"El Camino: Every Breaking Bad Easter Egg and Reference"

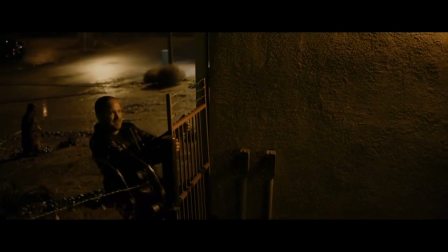496s
Jesse destroys the welder shop.
Yes, science!
And notice how Jesse incorporates the lessons that his mentors have taught him.
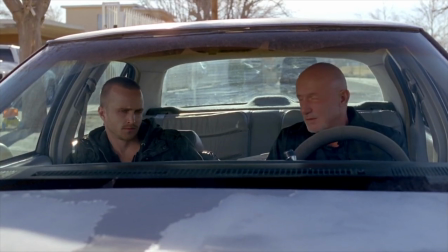503s
Mike taught him to be patient.
I don't care for unpredictable, so we wait.
And how to sneak into places, while Walt showed him that you can use science to become a super criminal.
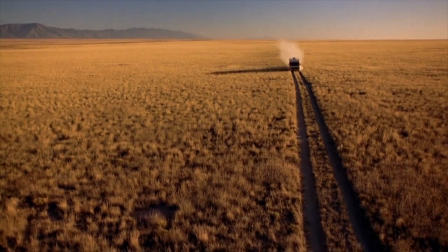514s
Then we get the flashback with the return of Heisenberg. This takes place directly after the episode 4 days out, when they were stranded in the RV in the desert.
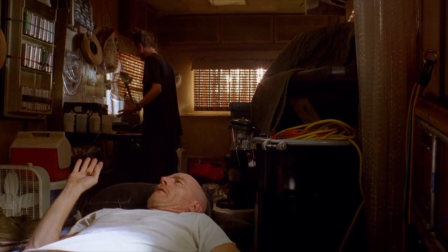522s Take some stuff off of the RV and build it into something completely different. You know, like a doom buggy.
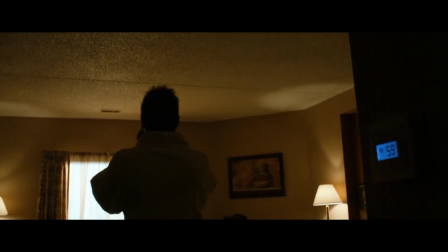529s
In this first shot, Jesse is talking to Jane in the hotel room. And notice that after almost dying in the desert, he has the thermostat set to 59.
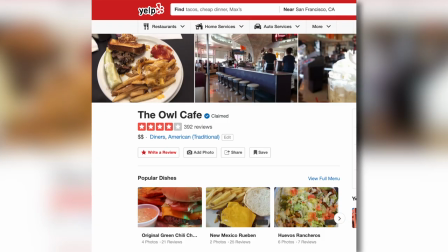537s
At the Owl Cafe, which is a real restaurant in Albuquerque, he utters the film's only, yeah.
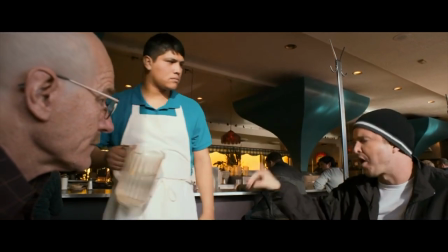543s
Then he sits down for breakfast with Mr. White, probably the last scene these two characters will ever share together.
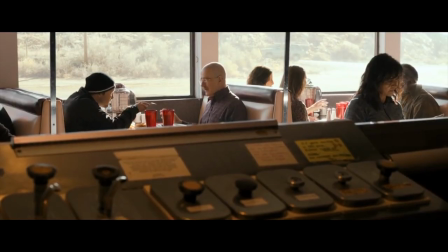549s
Jesse mentions electrolytes.
Those electrolytes you're talking about, your sodium, you know? Yeah.
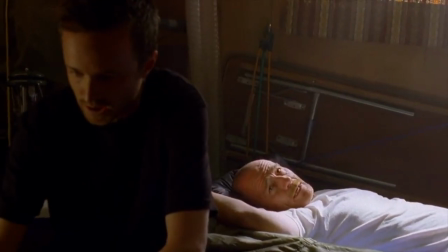553s
Probably because in the previous day, Walt said this to him.
Your body is running dangerously low on electrolytes. Then he can't remember the name of the element. It's got bromine. Bromelain.
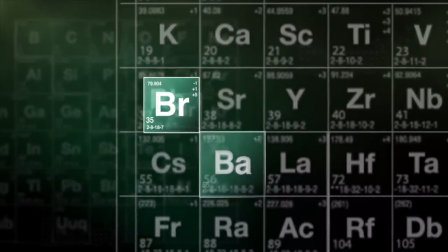563s
which is actually the chemical symbol that makes up the BR in Breaking Bad's title sequence.
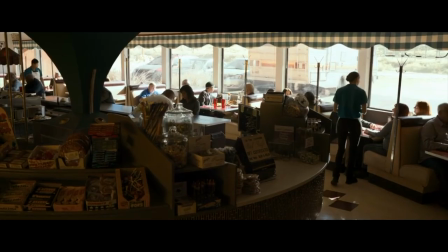568s
The two have a conversation that's very revealing of their characters. Walt asks Jesse what he wants to do with his life, and Jesse says, "Sports medicine."
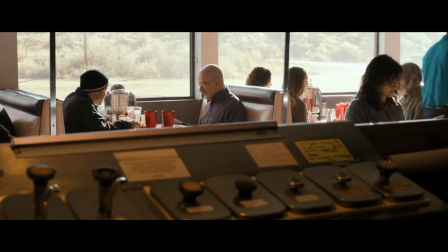575s
Because Jesse isn't interested in being the hero or the center of attention. He'd rather literally be on the sidelines taking care of people.
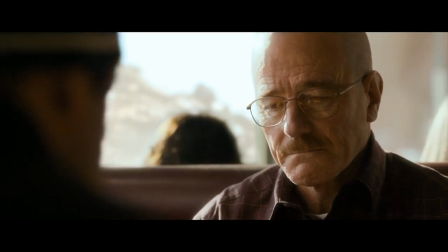582s
Whereas Walt, who wants power and control, tries to force him into, or business.
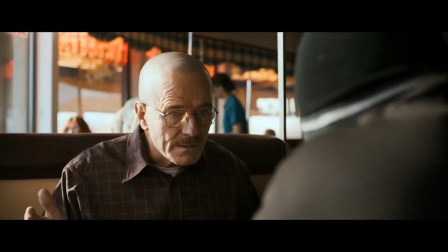588s Business and marketing.
And this is basically the character's relationship distilled into one scene.
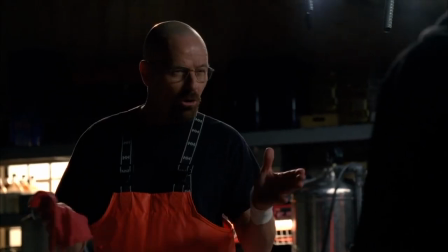594s
Walt wants Jesse to share his ambition.
A cook all of your own. Why not? You deserve it.
But doesn't see him for who he really is.
Squander that potential?
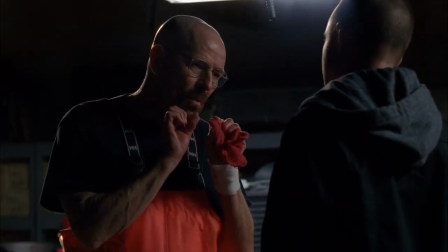604s Your potential? To do what, Jesse? I don't know. I'll figure it out.
He doesn't even realize that Jesse graduated high school.
What do I need a GED for?
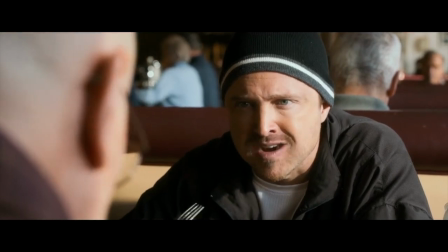614s I got my diploma. You were standing right on stage when they handed it to me.
In the final scene, Jesse has followed Mike's advice and gone to Alaska.
It's the last frontier.
But the key part of their conversation is when Mike says, "Only you can decide what's best for you, Jesse. Not him, not me." This is important because, for all of Breaking Bad, Jesse is manipulated and controlled by others.
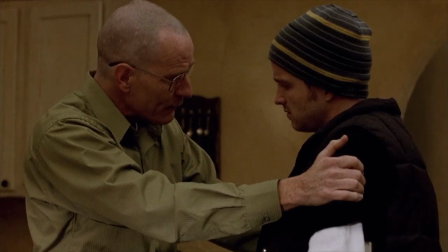636s Never once believing in yourself? I don't know.
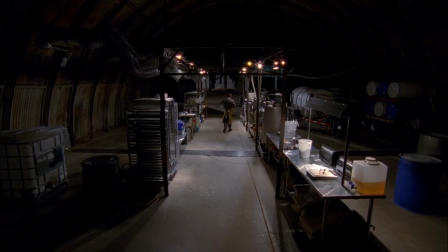641s
First by Walter, then Gus, and finally by Uncle Jack and his evil Nazi friends.
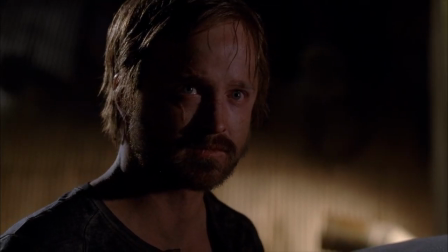646s
In Jesse's final Breaking Bad scene, he rejects Walt's manipulation and tells him to kill himself.
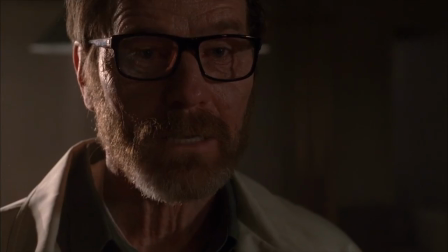650s I want this.
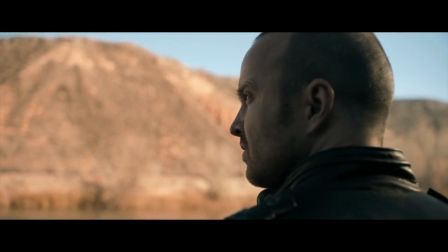655s Then do it yourself.
So his arc in El Camino is learning how to become his own man and make his own decisions.
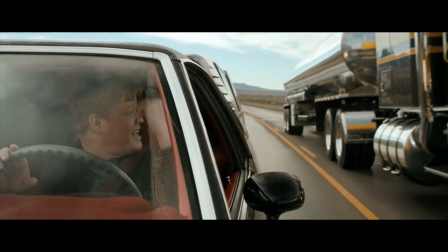660s
This is even reflected in the title of the movie. El Camino is a reference to Todd's car, but also in Spanish, El Camino means the road or the way.
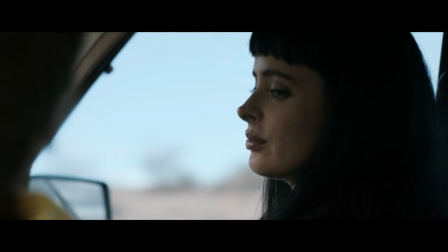668s
Jesse is trying to find his own way, and this is the subject of the flashback with Jane.
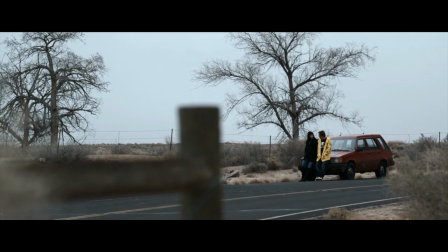672s
Jesse tells her that he likes her philosophy of going where the universe takes you, but she rejects this, saying, "I've gone where the universe takes me my whole life. It's better to make those decisions for yourself." Jesse's journey to finding his own way is even foreshadowed in his final shot of Breaking Bad.
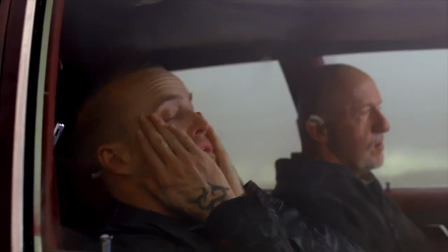690s
All through the series, Jesse is shown riding passive in the passenger seat. But when the show ends, Jesse's behind the wheel, making his own future.
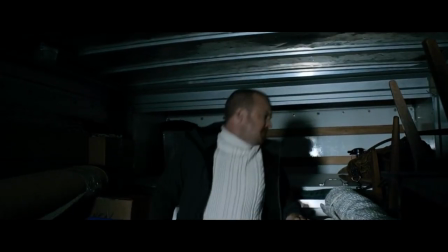697s
So let's talk about Jesse's wardrobe in the final scene. Clothing colors are very important in the show.
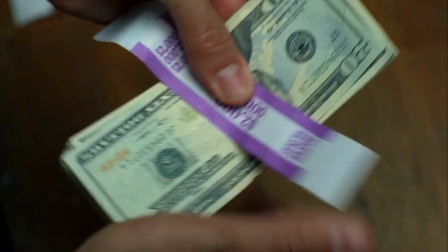701s
Yellow often means danger, while blue symbolizes the money made from blue meth. Hence why Lydia is always wearing blue.
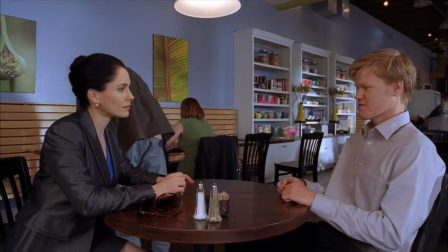707s It's kind of a, I don't know exactly what you call it, it's kind of a cornflower.
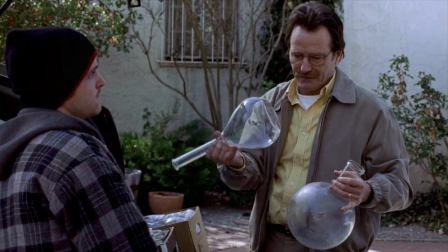712s
Walt begins the show wearing beige and pastels, and later in the series wears the exact same outfit, just a much darker shade.
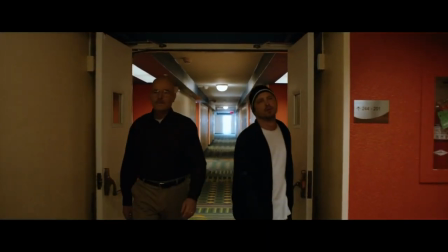719s
In the flashback, Jesse is wearing a white shirt beneath his black jacket, hinting at his inner goodness underneath his criminal actions.
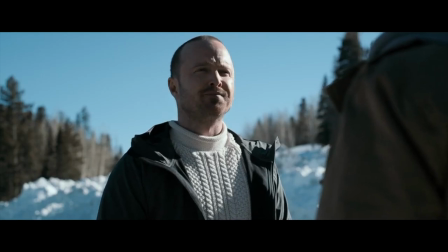725s
In El Camino's last scene, he's wearing a white woolen sweater, similar to the sweater that Walt wore in the pilot.
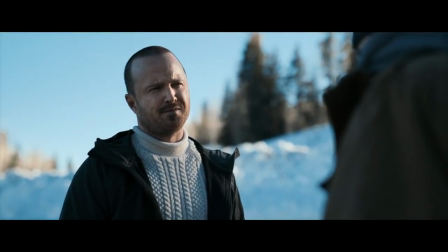732s
This symbolizes that Jesse is living a normal life, like Walt once did, but also that he's come out of this whole ordeal clean and pure.
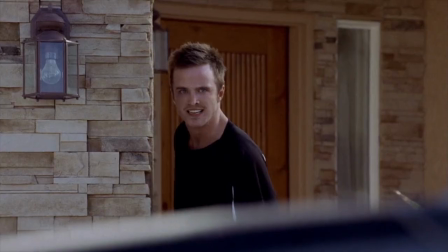738s
Because inside, he's always been a good, gentle person.